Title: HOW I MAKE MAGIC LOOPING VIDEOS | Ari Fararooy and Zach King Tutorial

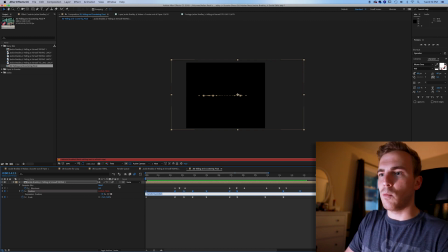8:09 So I type wiggle, parentheses 2, 30, end parentheses, and I get that little subtle motion that looks like it's kind of a handheld camera that's bobbing up and down.
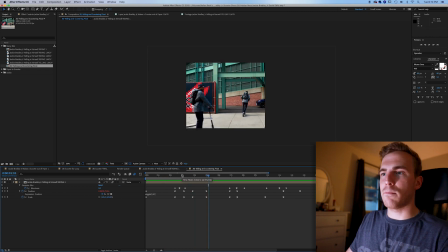8:21 If you don't do that, you're not going to get that realistic camera, artificial camera feel. So that's exactly what I do. I have the wiggle, I have position and scale animated as well on various keyframes. I'm punching in, I'm pulling out, I'm panning, tilting, all of that. And then what I do is I make sure that I add a little Gaussian blur.
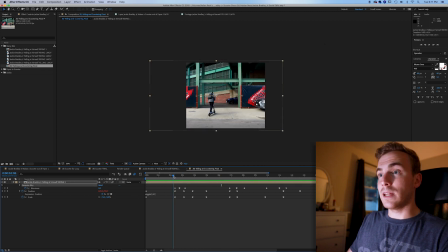8:39 So every time that I'm going in, doing a little punch in as if you're using a real camera and zooming in, snap zoom, I kick it out of focus a little with the Gaussian blur. So I jump, in this case, from 0 to 25. You can see it up here in my effects control. Right here, the Gaussian blur, and then I have it come back to focus.
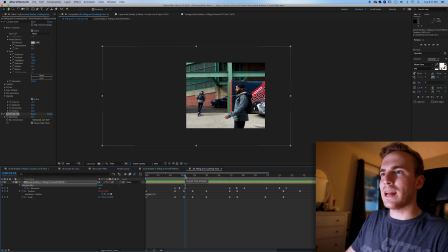8:57 So it looks like you're zooming in, losing focus a little, and then pulling it back. And I do that a couple times just for subtlety, makes it feel a little bit more natural. So you can see that's exactly what we're doing here. We're just adding an artificial camera, adding blurs, making it look real.
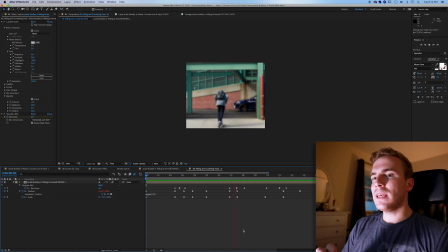9:12 And again, for this artificial camera look, there are a few keys, as I've said. You want to have that blurriness, you want to have that wiggle, you want to make sure everything is scaled with a nice ease to make it look smooth when you're moving around, and you want to have that loop perfectly.
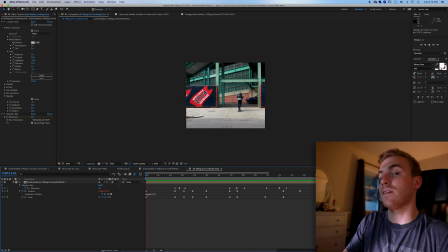9:25 I mean, you don't have to have the loop, but it adds such a nice touch when the beginning and ends can fit, kind of gives you that whoa factor in your post. Now, finally, what I'll do is I'll make sure that I have motion blur toggled here on the sequence and up here so that it's enabled,
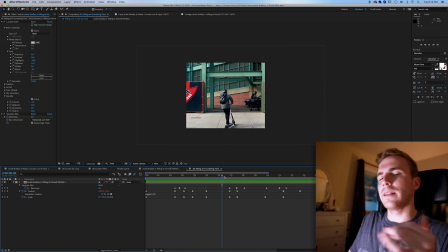9:40 and that gives all of the camera movement a little bit of motion blur, makes it, again, feel more natural. So that's exactly how I did this video. I've got a few more of these that I might do in upcoming videos if you like this sort of behind the scenes look, but I'm hoping that it gives you a sense of how exactly this type of video is created.
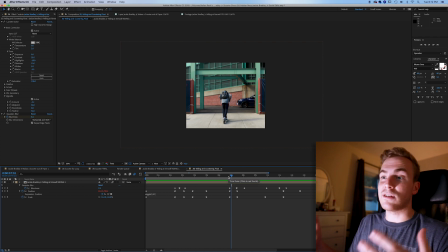9:57 Again, it's a lot of masks, a lot of layering, and a lot of just sitting there using your time to crank out an edit. Really not that hard to do. It was only 2-3 shots that I actually used to produce this, but it came out pretty cool. So thanks for checking it out. If you want to see the real posts, go on Instagram. You can see it on my page. You can see it on Jackie Bradley Jr.'s page.
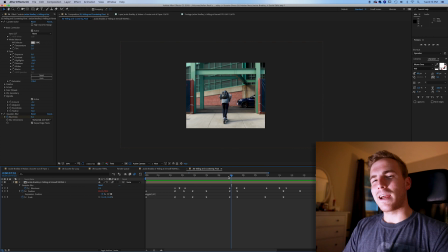10:16 Check it out, give it a like, and we'll check you back in the next one. If you enjoyed the video, please go ahead and subscribe. It means a lot. Thanks again. We'll check you back.